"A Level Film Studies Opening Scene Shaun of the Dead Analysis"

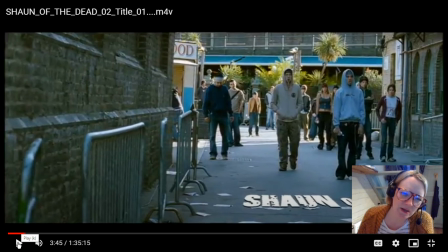So, and they are as well, all these choreographed movements. It's all about telling us that we are already zombies.
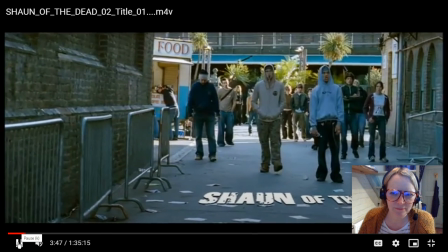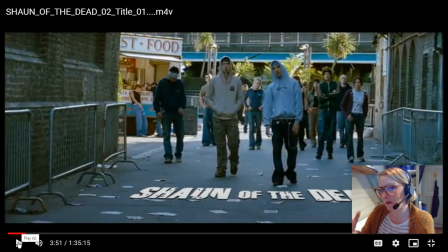And they're each sort of like little moment that we go to, the movement's becoming more and more exaggerated, but the movement is always choreographed. So in terms of performance here, they're kind of doing that zombie sort of like shuffle that we learn more about later in the film.
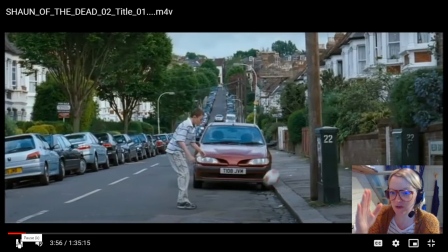So you see there's a car, or there's a person, or there's a lamppost hiding the edits.
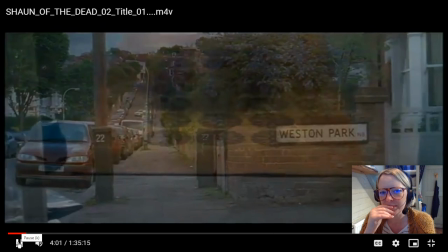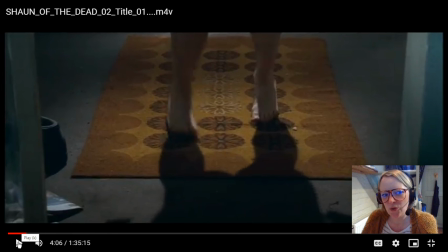Okay. So we're being reintroduced to Shaun here. We have kind of reminds me a little bit of Nosferatu with those shadows. So there's a little bit of kind of like a German expressionist use of shadow there.
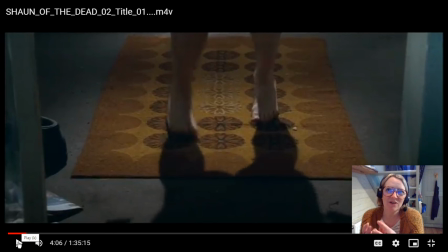And the gag here relies on the fact that the audience is somewhat aware of like zombie like genres, that they're going to be some cultural capital here. But this is a pretty sort of like neat gag.
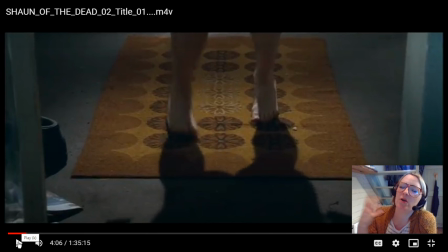He's doing the zombie shuffle and then he's doing the zombie moan, but he's just waking up, he's just yawning.
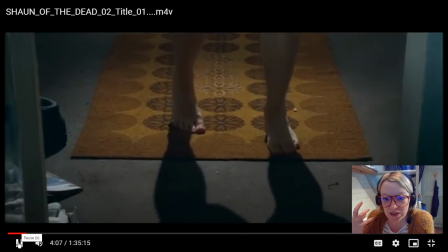So really good physical comedy here throughout.
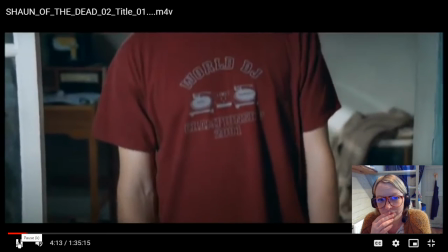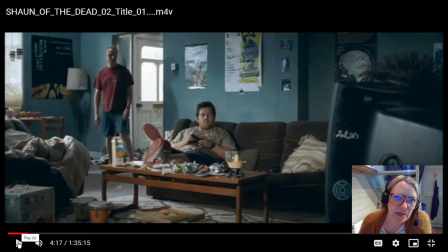I'm going to stop here. The mise en scène is really interesting to observe because it's going to so many things in this exposition are then repeated later for comedic value or for meaning later on. So if we just like take a mental image of this now, because when we do the closing scene,
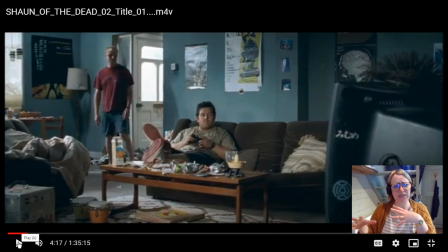we're going to look at the differences in between the mise en scène here and there. So in this scene, we have very cluttered, messy, chaotic, studenty like place, like,
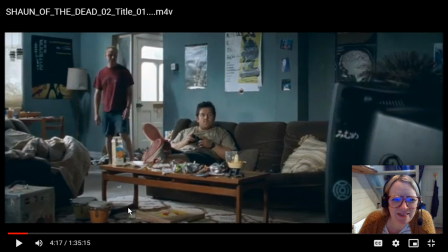and we've also got like we've got some iconic things here for sort of like druggies. We've got stoners as well because they're the slacker generation. You've got the bongos and you've got like the ashtrays here, but most of it, as we can see, is just like
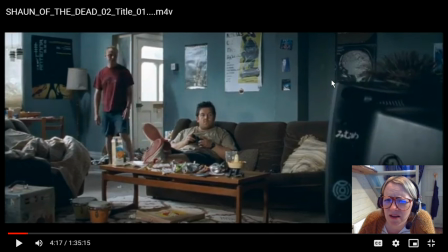pizza boxes, food, mess. There's mess in every corner. It doesn't feel very lived in, doesn't feel very loved. Oh, there's the records. They're going to be important later. And it all just feels a bit more like a squat than a place to live. So again, these guys aren't really living. They're just existing.
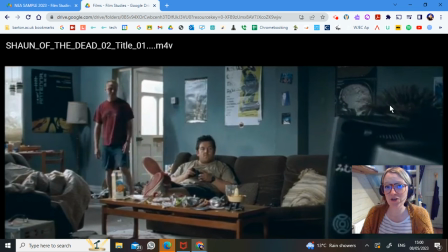Okay, I'm going to stop there. Hope you found that useful somehow. And I'll see you soon, muffins.
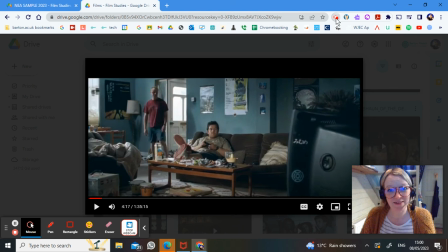Thank you. Bye-bye.